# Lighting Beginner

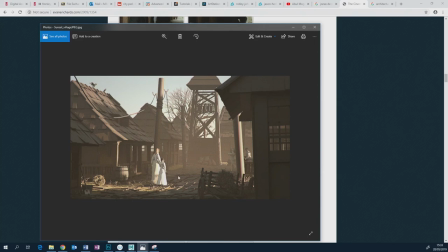We're using key and fill light this time to focus our attention on them, the important thing. And we treat it a little bit different, but still roughly the same kind of attitude to it. This is roughly how you should kind of treat your kind of wide shots of your environments anyway.
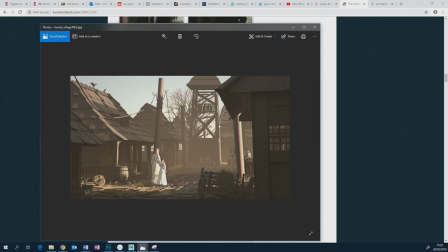You should think of them as stage sets, even though they're in CG and you can go anywhere, you can put the camera anywhere you like, and even though you might be trying to replicate how film kind of lighting works,
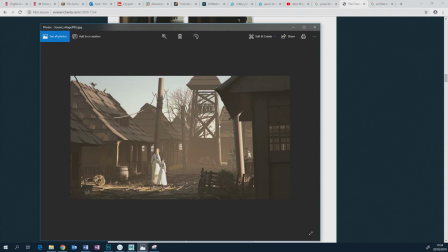think of it as just a stage set. And you need a spotlight to spotlight your actor, and that spotlight, it's a spotlight in theatre, but in film that spotlight is your key light again, so it all comes back to that kind of thing.
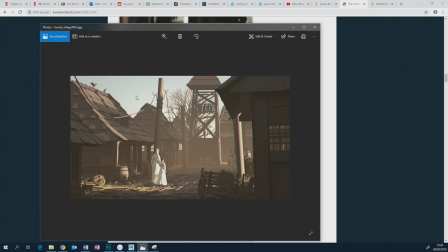So the key light has to pick these two out, everything else secondaries. So just enough fill to stop it going completely pitch black. If anything, these things are easier to do, I think. There's less light set up than there is doing a face, even though you're doing an entire environment.
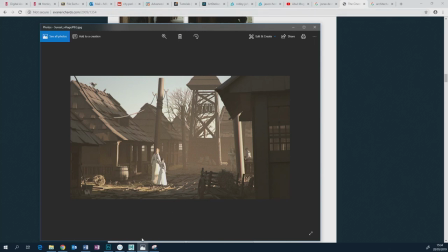There are a couple of things extra, though, that I want to show you. They're kind of Maya specific, and they're kind of environment specific.
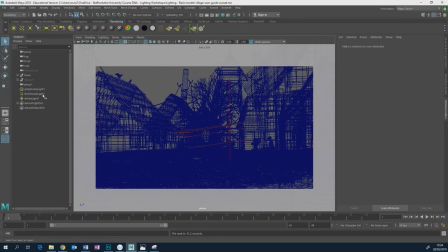Let's hope that this renders. So the whole scene is lit with three lights. One of those lights isn't even technically lighting the scene either. I'm just going to turn these down to zero.
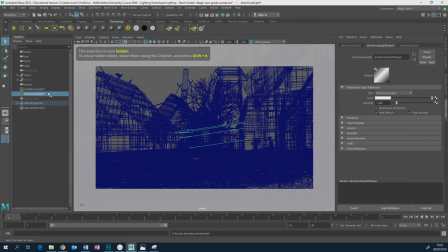So I'm going to hide them. And I do treat it very slightly, in a slight different order than when I'm doing a character. So I start off with a sky dome. Now this is going to be, maybe I should have gone in here and actually just called this fill light.
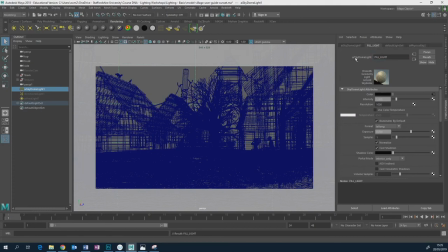Because that's all the sky dome is, just a fill light. The sky is going to have the most, the biggest impact on how dark things get if it's an exterior scene. And that's what the fill light's for, controlling how dark do things actually get. And I want to do with the fill light first for an environment,
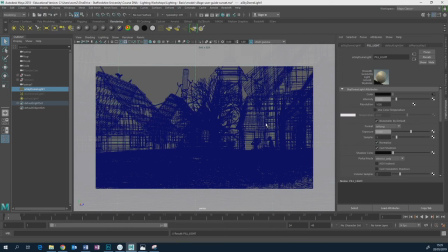just because I'm dealing with a bigger space, lots of things to look at. If I was going to deal with it with just a key light first, I would only see our two little actors, and I wouldn't see anything else at all. So I'm tackling it in a slightly different order when it comes to environment.
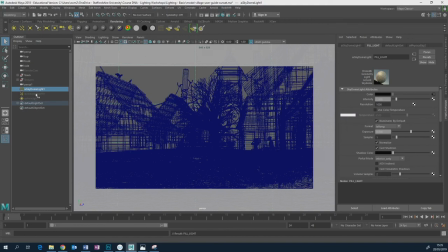I'm not saying you shan't or couldn't go in and do it the other way around, but I'm just saying what my personal preference is in this case. So let's have a look, see what it looks like with just the fill light.
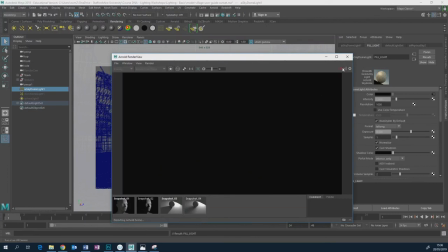I hope that it renders and doesn't crash, because it is quite a big scene, as I mentioned.
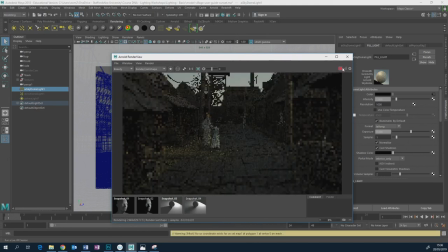should be okay because there's no textures in this scene. Oh, wrong camera. Get the right one. There we go, right camera.
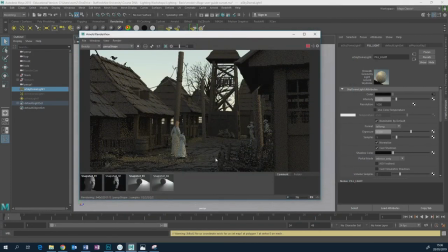So, this is the fill light. So there's no direct lights what's going on. You still get a sense of a little pool of light. Well, no, we don't actually. That's a bit of material. That's not a pool of light. But you can see some kind of rough, fuzzy lighting happening here.
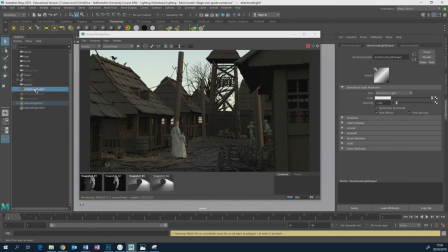And this is because this is a special kind of sky dome light I'm using. You could use a HDRI image in here. If you don't know what a HDRI image is, it's an image of the environment. That's a 360 degree image of the environment. But it's not just that.
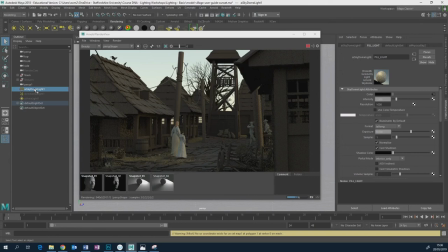It's a 360 degree image of the environment where multiple levels of exposure and brightness are baked into it. And if you went to see Alex Thorne, I think his name was, or Alex Horn, do the talk the other day or the other week,
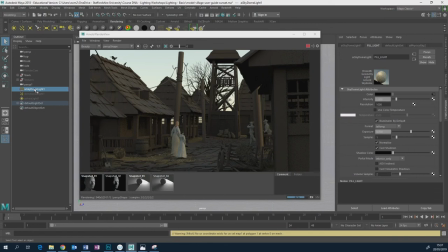then he was using HDRIs to light things like The Lion King. So you can use a HDRI and you can get loads of free ones online.
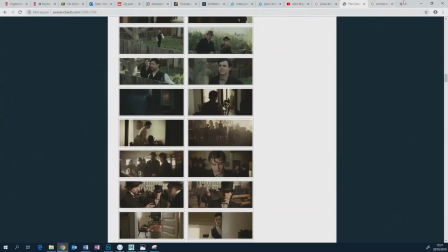In fact, I don't know why you'd ever buy one. If you just wanted one, you don't need to steal it.
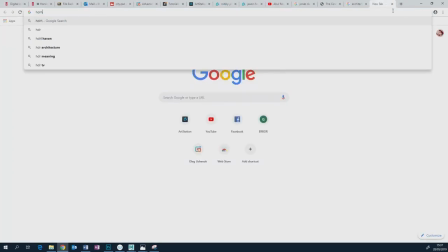HDRI Haven
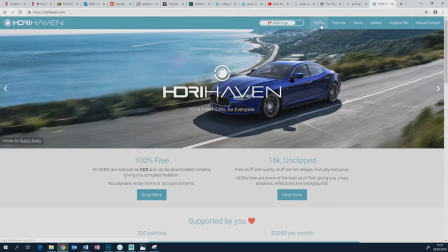is your one-stop shop for an amazing amount of useful HDRIs.
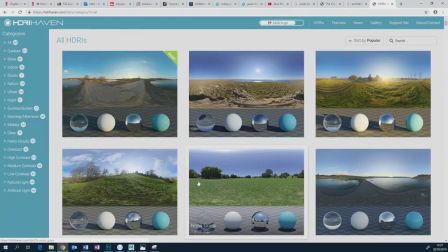100% free. All of them in multiple resolutions. All of them.